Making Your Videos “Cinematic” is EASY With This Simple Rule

All right, so this is one tip that will completely transform your videos. It doesn't cost a penny. No, this isn't clickbait. This isn't some exaggeration to keep you watching. I've seen YouTubers with over 100,000 subscribers that are talking about filmmaking and all this stuff, neglecting this one thing.
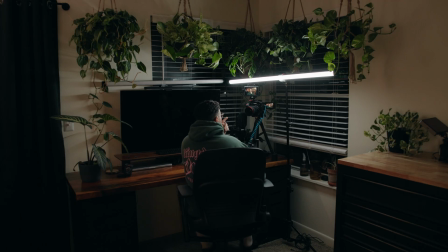0:18 I can't wait to share it with you guys. I'm actually filming this first part of the video, doing the complete opposite of what I'm about to show you. I'm gonna pause the frame for like 5 seconds and I wanna see if you guys can catch it. If you got it, I'd be really impressed. Pause this video, write in the comment section what you thought it was. I'm super curious to see what you guys are gonna put there. The average user won't be able to tell what's off about this frame, but they'll feel it, I promise. And now I wanna light this the correct way using the one tip I wanna share with you guys.
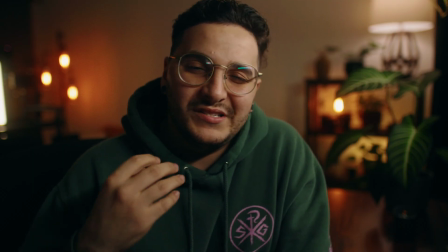0:54 This is so much more cinematic than the way I was lighting it before. And the main reason is because I'm shooting this scene shadow side.
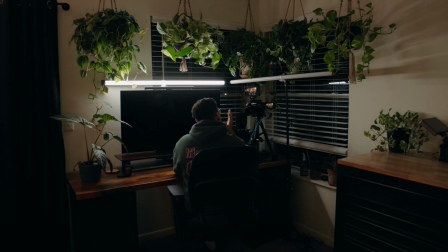1:05 What that means is that the camera itself is pointed at the shadow side of my face. The light is at a 45-degree angle and the camera is pointing almost like a triangle at the other 45-degree angle. This may not seem like a big deal, but people have been using this technique in cinema for the longest time.
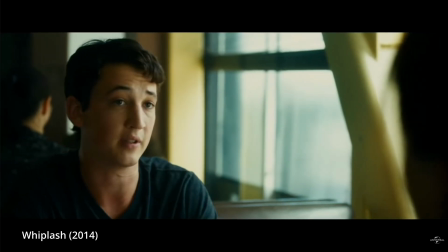1:25 If you watch any movie whatsoever, you will see that 99.9% of the movie is shot with the camera facing shadow side. When you have a light facing directly at your face, there's not much shape there.
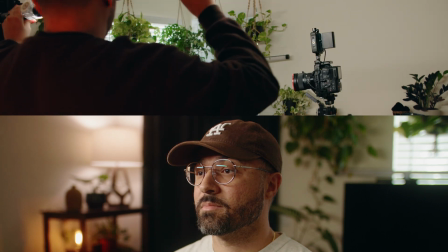1:40 It's bland, it doesn't really have that cinematic oomph that you see in movies.
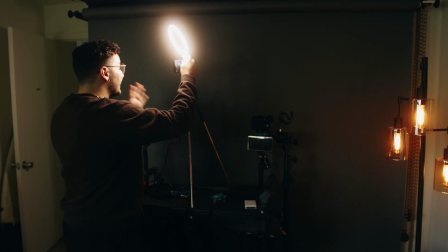1:45 In this video, I'm gonna be showing you different tests. I'm gonna be doing one with a phone and a ring light, just for the everyday content creator.
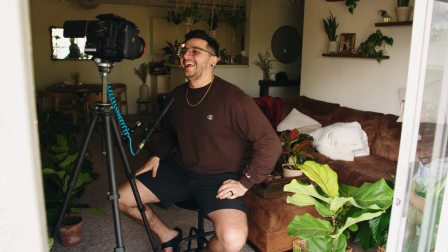1:52 I'm gonna show you how this rule applies even if you're shooting in the daylight. If you're by a window, you don't need to purchase any light.
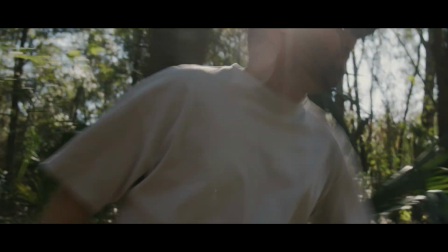1:58 And I'm gonna show you how this rule applies to anything that you shoot, not just faces. It could be products, anything. And I promise you, once you see the secret of shooting shadow side, you won't ever be able to unsee it.
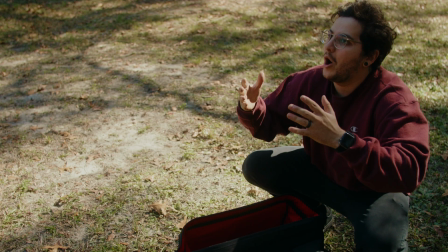2:12 You'll see it in movies, you'll see it in your own work, you'll remember it when you're on set, and that's my goal with this video. I really want to drive it into your head, so when you're shooting a wedding, when you just want to create a TikTok, when you want to do whatever, you'll remember to shoot shadow side.
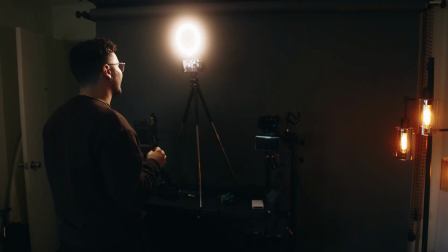2:29 All right, so this is what the everyday content creator is using, a ring light and their phone,
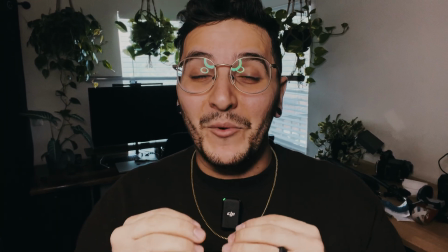2:34 and I want to show you how this one tip will completely change the way your videos look.
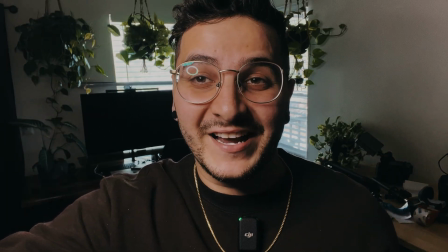2:40 All I'm gonna do is just move it slightly to the side so that it creates this shadow here.
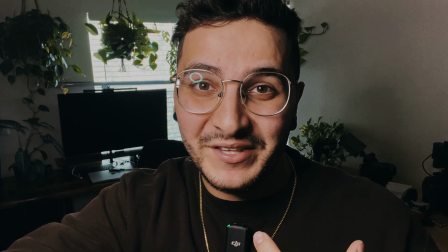2:46 This creates shape, it creates depth within the image, and it doesn't cost you anything.
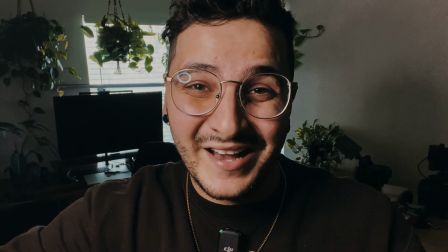2:51 Now, the next couple tests might seem a little redundant, but I wanna show you how this applies to every single situation and whatever shooting scenario you could be in.
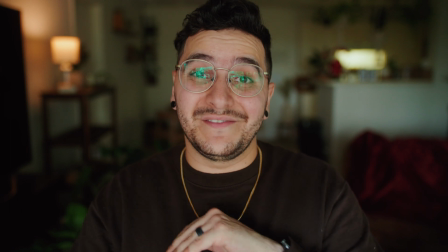2:59 For this test, we're gonna use a light source that's available to everybody, and that's the sun.
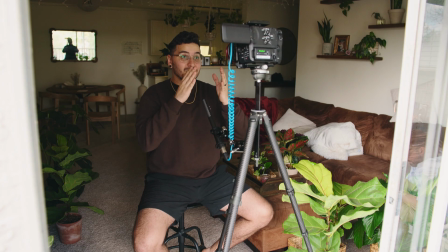3:04 So right now I'm facing directly towards the window, and as you can see, it's super flat.
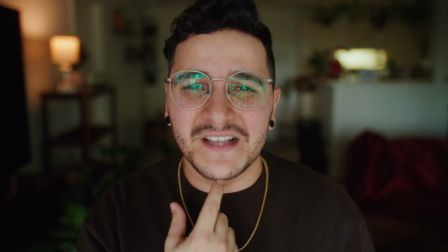3:08 There's no dimension within my face, no curves besides this double chin that I've been accumulating over the years of marriage.
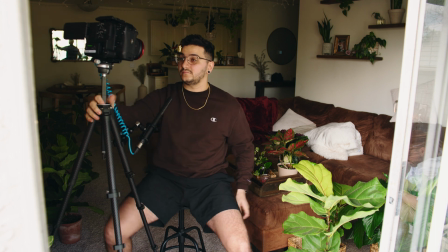3:15 But we're gonna move the camera so it's facing shadow side, and you're gonna see how it drastically affects our image.
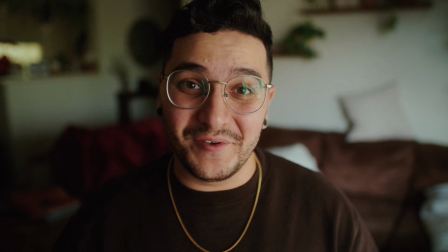3:21 All right, so here it is. We moved the camera just 1.5 feet, and you can see actual dimension within my face.
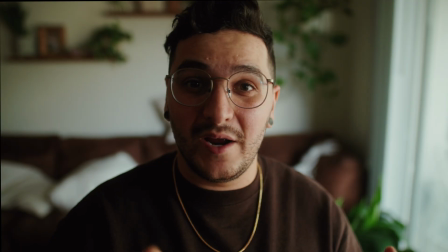3:28 We can make it even more dramatic and move our camera perpendicular to the light source, which is the window.
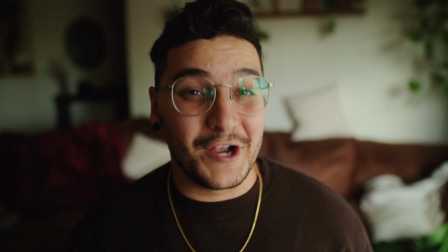3:33 Shooting shadow side is incredibly useful and completely changes your image.
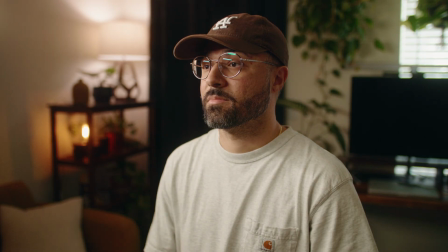3:40 The concept of shooting shadow side isn't a new concept. It's been taught a lot, actually. I didn't need to set up new lights or do anything else. I simply shifted the direction I was shooting at. I hope this makes sense, but if anything at all is slightly confusing, feel free to ask me. I don't mind answering questions or doing all that in the comments section. And yeah, let's move on to the next test.
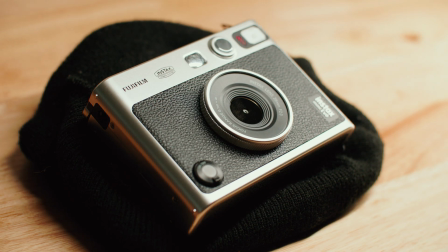4:00 I'm gonna keep this brief as it's essentially the same thing as we've been talking about throughout the whole video.